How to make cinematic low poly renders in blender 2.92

Boys, welcome back to another YouTube video. So in today's video, I'm going to be showing you how to cinematic lighting in Blender 2.92 for all your low quality renders, including settings, lighting, camera settings. Yeah, so make sure to enjoy and stick around to the end.
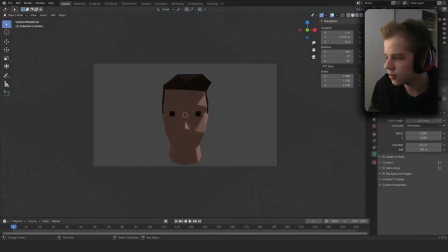Cheers. Yo guys, so this is what a usual render will look like for you guys.
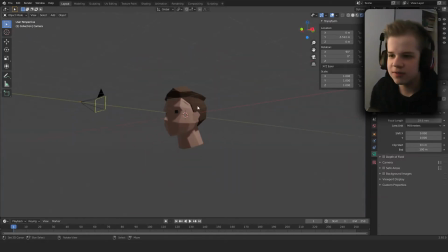So it is the model, default background, default light, camera.
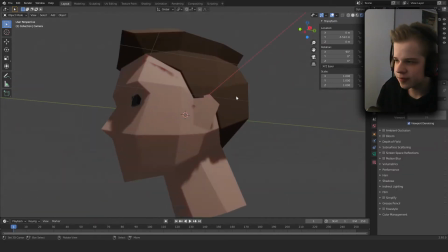So first off, let's change this over to cycles,
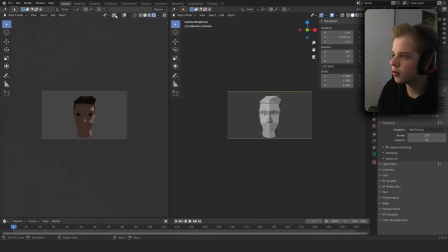and then we can split this view in half so we can see this is our render, and so we can change everything in here.
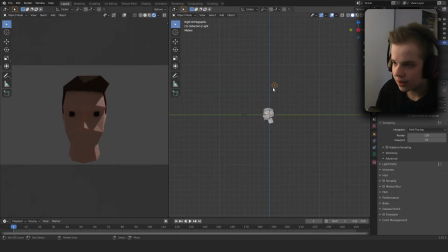Okay, so first off, what you're gonna want to do is grab this light, click here, and change it to an area lamp, and then you can see it's pointed this way, but we want it to be pointed this way,
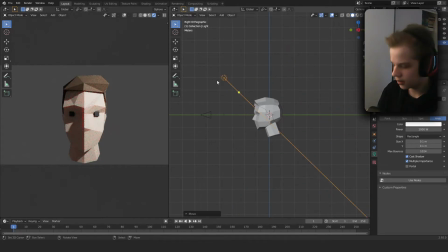so you can drag it like that, and then we can scale it up.
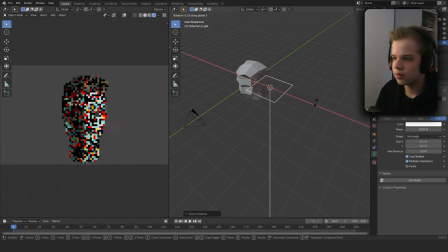Let's actually Alt R, then rotate X, drag it, rotate it like that, and you can rotate it like this.
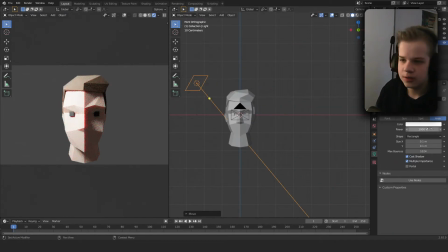Okay, cool. So let's take this power down. So just like 150 watts. Okay. So then we have it going like this. Also, change the background to like a dark color or darker.
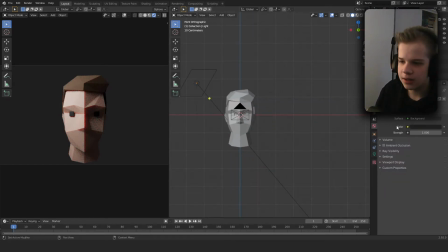Another thing you can also do is add in a environment and then add a,
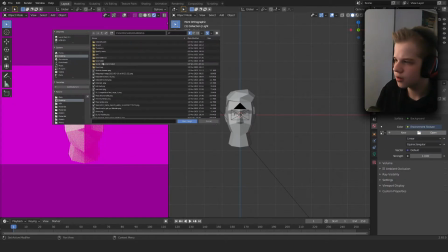let's see if I can find one.
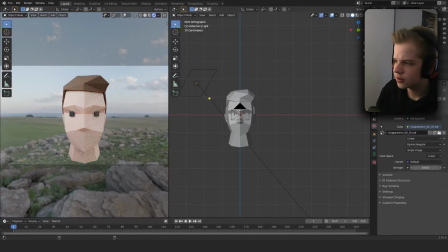And HDR choose to fill in the
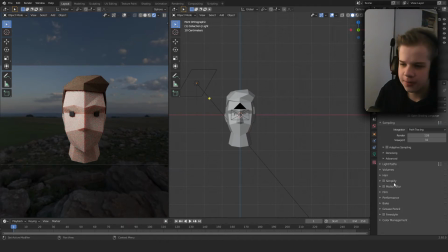there. So like that. So then you can go to film transparent so you can move the background.
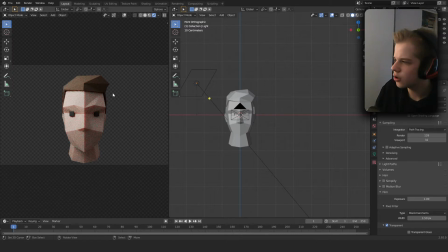So then we have it like that already. And then we can add another light, Shift D, rotate, put in the back. If we have a bit of a light on the edge, this is known as a rim light.
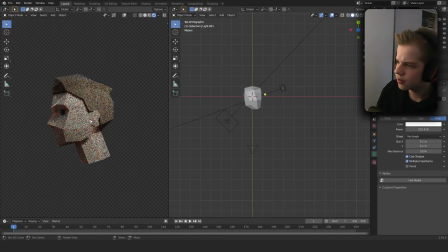Make it really small and then very bright.
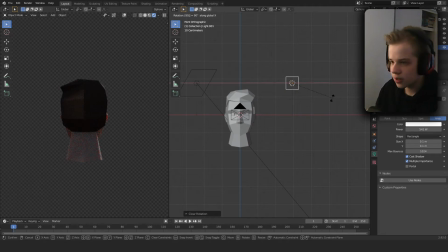Rotate X, Y, 90.
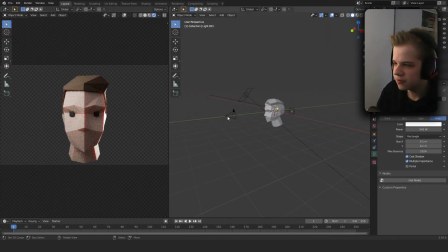So we have the rim light. Okay, so next off, go to the camera, change this to a half focal length.
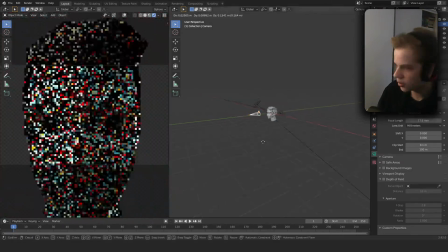The default is 50,
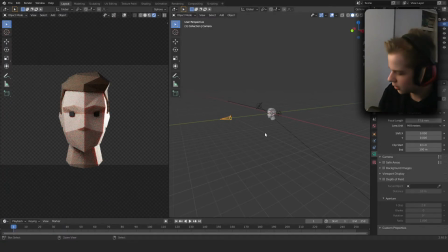but what you can do is if you have a really close and a low focal length, you get this kind of effect, like this.
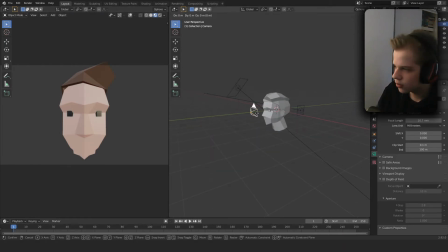Okay, and then when you drag it all away, you can see it goes flatter, and then you can take the focal length higher, and then it's just more like a flat face rather than like a curved kind of look. So that look, that helps with the cinematic look.
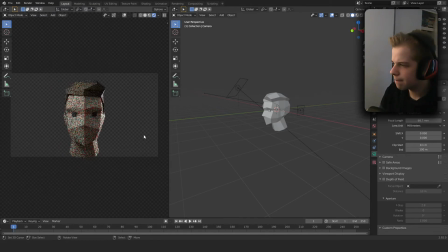Okay, and if you don't have a HDR, so you don't have there and you just make it completely dark,
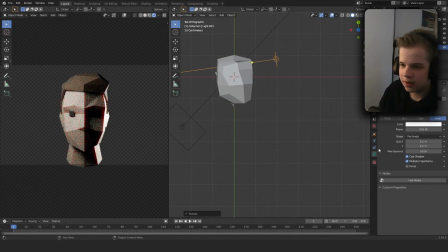then you can add in a, well actually I'm just gonna quickly change this to like a yellowish color. Okay, and then Shift D, drag this into the front.
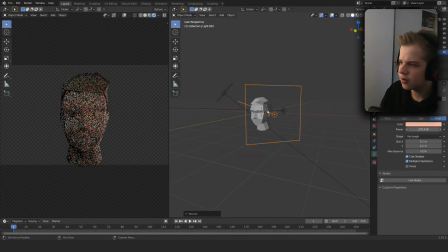Let's scale this light all the way up, that makes it a lot softer, and then we can drag the power all the way down. Hi, and welcome to the YouTube channel. This is a channel devoted to Blender and teaching you how to become good at it.